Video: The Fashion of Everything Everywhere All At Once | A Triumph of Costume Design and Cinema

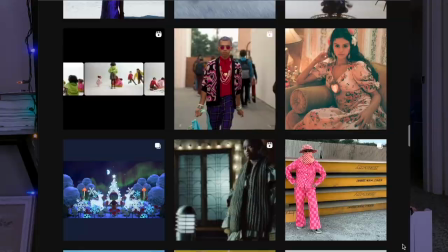(7:52)
According to fashionista.com, she has worked with Billie Eilish and Sky Fiera,
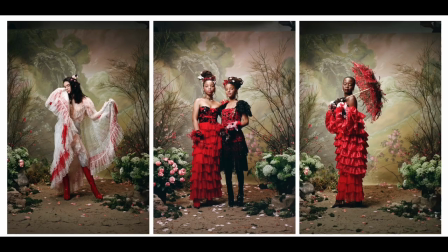(7:58)
Selena Gomez, as well as brands like Kenzo and Rodarte, Prada, Miu Miu. She's also worked with Lena Dunham a lot, but even a miracle worker like Shirley can't save that mess. In my opinion. She also recently styled the Linda Lindas and Tierra Whack for their music videos. She does it all. She was also the costume designer on HBO Max's Generation, and she is the new queen of my heart. Karada studied art at Cal State U Long Branch before moving to Paris, where she spent three years studying fashion design, love that for her.
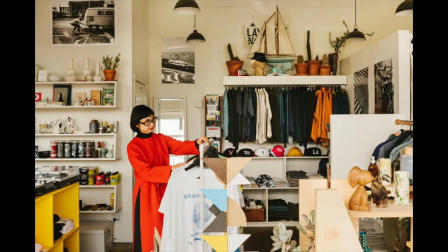(8:32)
And in 2015 she opened a store in East Hollywood called Virgil Normal with her husband, artist and designer Charlie Staunton.
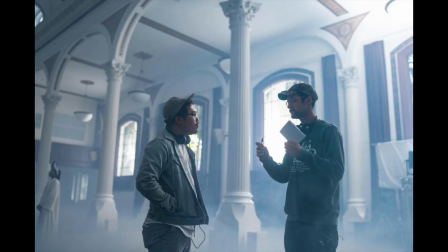(8:38)
She already knew Everything Everywhere producer Jonathan Wang and she pretty much immediately hit it off with the Daniels and would end up being the perfect person to take on this job. There were very few looks that were actually written into this script like the aforementioned elvis jumpsuit for everything else they pretty much gave her carte blanche and were like go nuts do your thing have at it and we are grateful for the elvis costume for example she just had to go out and buy like a high quality elvis impersonator costume and then tailor it to fit shoe and then everything else she had free reign for and boy did she have fun with it each look is very much an overall look by the way and each look is so specific that it's really important to acknowledge
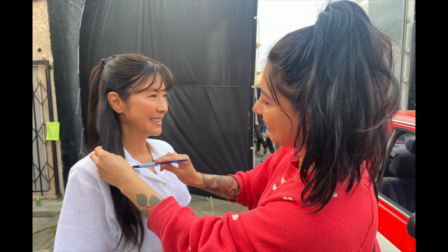(9:31)
all of the brilliant work that was done by makeup artist Michelle Chung and hairstylist Anissa Salazar too.
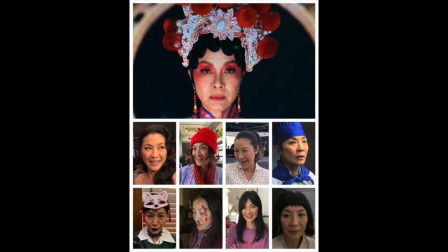(9:39)
So much work went into the head to toe styling of each look and you can see a lot of
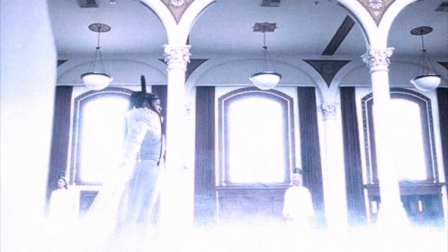(9:44)
thought and planning went into each one by the entire team.
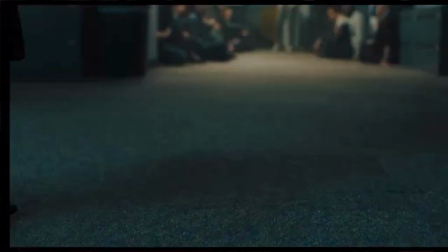(9:53)
The first time we see Jobu Tupaki, she is serving Asian grandma homes in this amazing head-to-toe carton look,
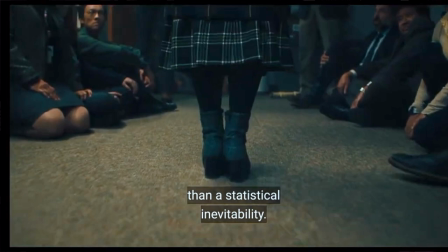(10:02)
complete with visor and face mask, and even gray hair. So we initially think she is a grandma. Now, I very much originally got Vivian Westwood vibes from this look, and I was pleasantly surprised to discover that this was actually designed by Claudia Lee. She's a Chinese New Zealander and a New York based designer who Karada had also enlisted for goddess Jobu's pleated skirt which we'll get to a little bit later.
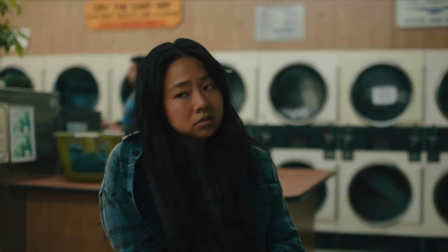(10:31)
What makes this even more fun is that the plaid is actually a callback to the flannel that Joy was wearing in an earlier scene.
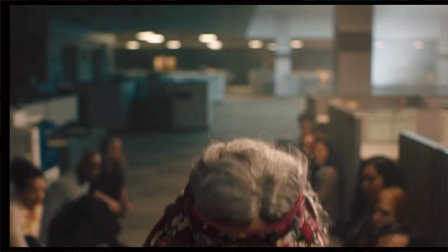(10:40)
For Jobu's big reveal to the audience, Karada paid homage to practical Asian matriarchs through their favored,
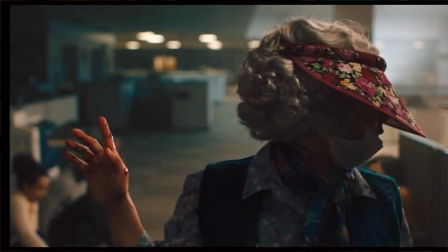(10:48)
protective, and face-obscuring visors and masks. For a brief second, Jobu's an Asian grandma wearing a gray wig and visor explains, For a brief second, Jobu's an Asian grandma wearing a gray wig and visor explains,
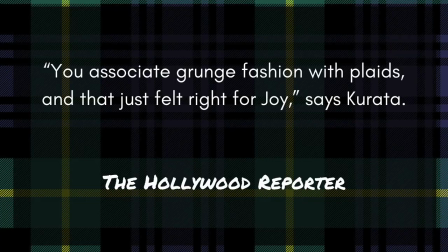(11:04)
Karada, that was Colton running to stare at the birds in the balcony. You associate grunge fashion with plaids, and that just feels right for Joy.
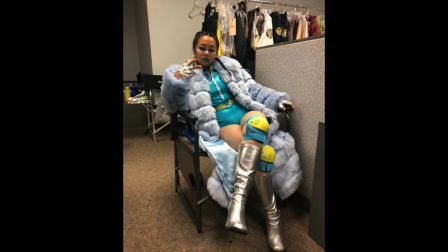(11:14)
Next, we see the jumpsuit, followed by, in quick succession, a wrestler outfit, a tango dancer, and a golfer. Now, something talked about in a The Hollywood Reporter article that
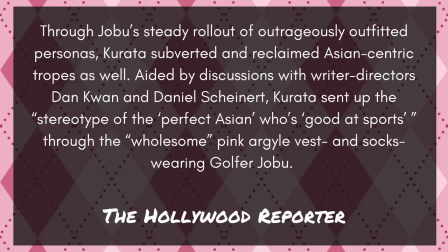(11:28)
I will be referencing throughout this is that Karada wanted to, quote, subvert and reclaim Asian-centric tropes. So she toyed with the stereotype of the perfect Asian who's good at sports
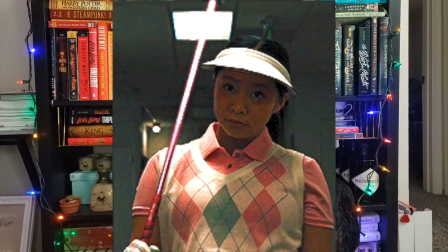(11:41)
through the wholesome pink argyle vest and socks look.
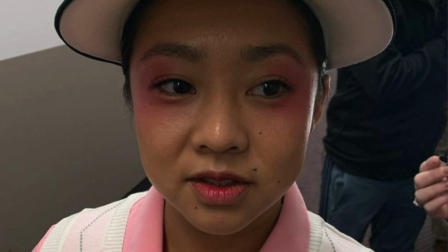(11:46)
I think it's super cute and classic. And actually, aside from the makeup echoing the argyle, I find it pretty understated for Jobu.